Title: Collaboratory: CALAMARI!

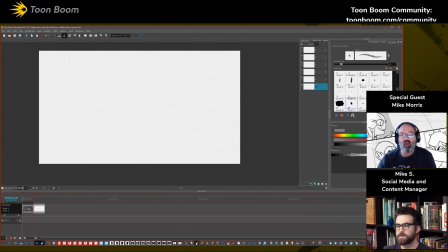[12:21]
What do we got? We've got sharks. We've got what else? An octopus, orca were the three most commonly suggested creatures. Okay. So let's see. I think we should start with the.
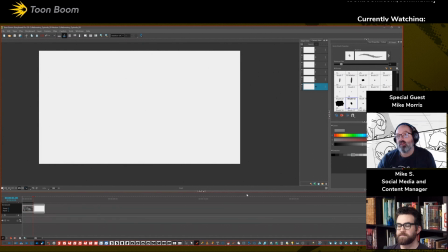[12:41]
So either we start with the warden or the authorities, or we start with the prisoners. What do you think? I think starting with the warden would probably be stronger, and then we can move to the prisoners.
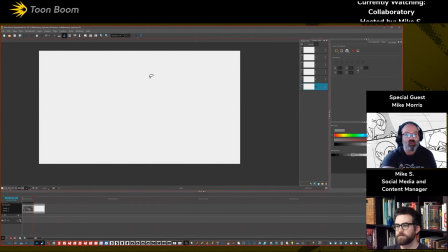[12:58]
All right, cool. So let's start. We've got our shot right here.
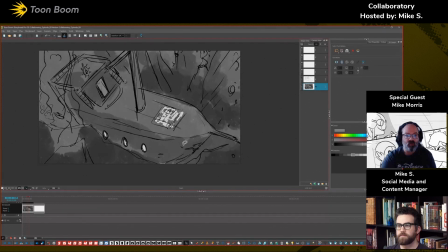[13:03]
So we need something that's going to be around in this sort of a zone, right? Because we're thinking about screen direction. So the biggest source of light that we've got is coming from right here.
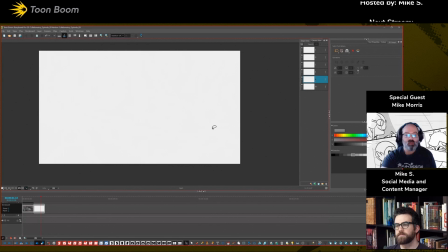[13:18]
So let's start our shot
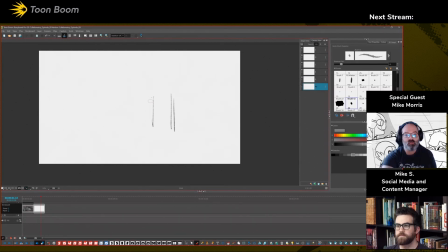[13:22]
with some sort of a prison-esque hallway, the brig, as it were. Let's put our going back. We can put our perspective point right around here, because we want everything to sort of point to that.
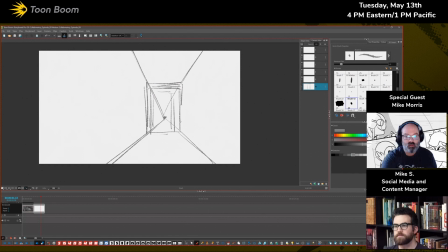[13:44]
We're gonna make it just a tad larger, and we can see like beams and old ship stuff.
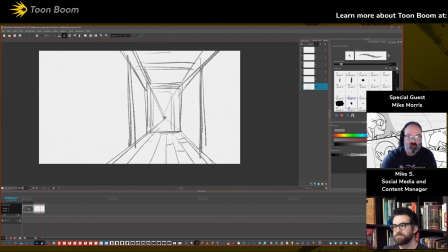[14:03]
That's the nautical term. Yeah, old ship stuff. Totally a nautical term. Yeah, or that be old ship stuff. Yeah, the yar is a must. You have to say that. Vast. Yeah, that's another one.
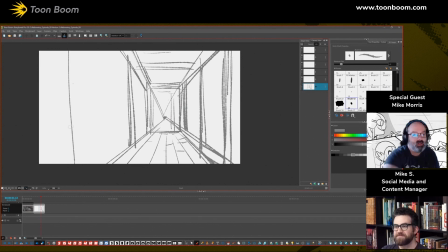[14:20]
That's another good one. Yeah. Good on you for knowing your nautical terms. That's the only two you need, really.
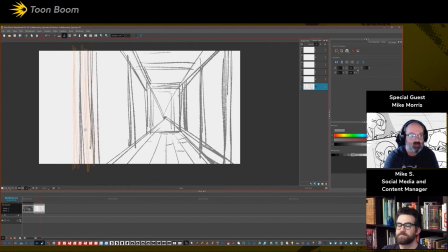[14:30]
Well, and then ahoy. Of course, you need that one. Ahoy, if there's something coming on the port bow.
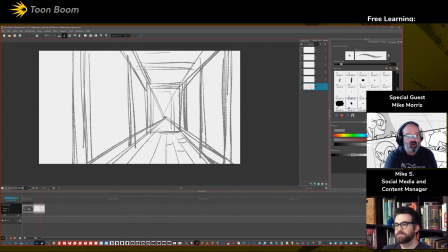[14:37]
Yeah. Yeah, the bow and the stern and all those other cool things.
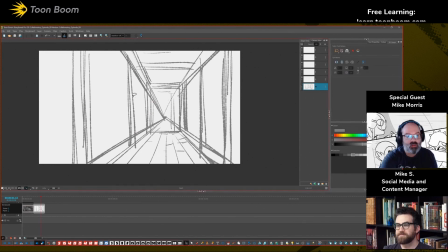[14:46]
And I'm thinking that like this should be a little bit more like cramped and tight in here. Make it look more claustrophobic. Yeah, just a little bit smaller, because none of these things were terribly large.
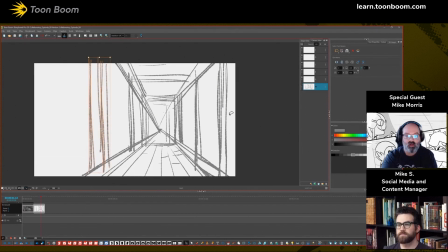[15:01]
I mean, if you've ever been on even like a modern ship, like I remember we like when I was a kid, we did a tour of like an aircraft carrier, and those ships are huge, but on the inside they're still very small.
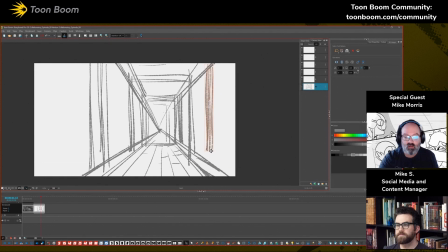[15:19]
And that's like one of the biggest ships around, you know. So this I would think would be terribly small. So we'll just keep bringing that stuff in there, and then
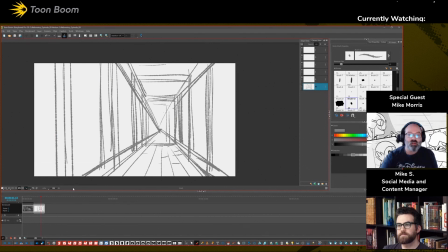[15:38]
we'll have that. And we'll put in some bars.
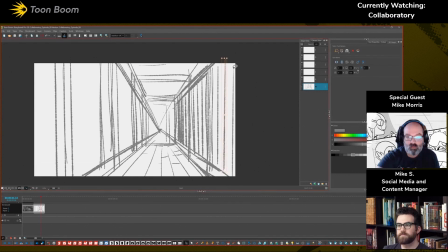Okay, bars. And then you know what? We'll get rid of some of these perspective lines here because we don't necessarily need them anymore.
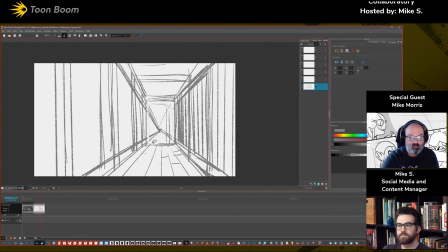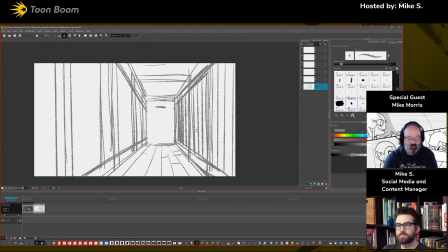[16:10]
And then on a separate layer, we'll have some sort of a door that's keeping everything.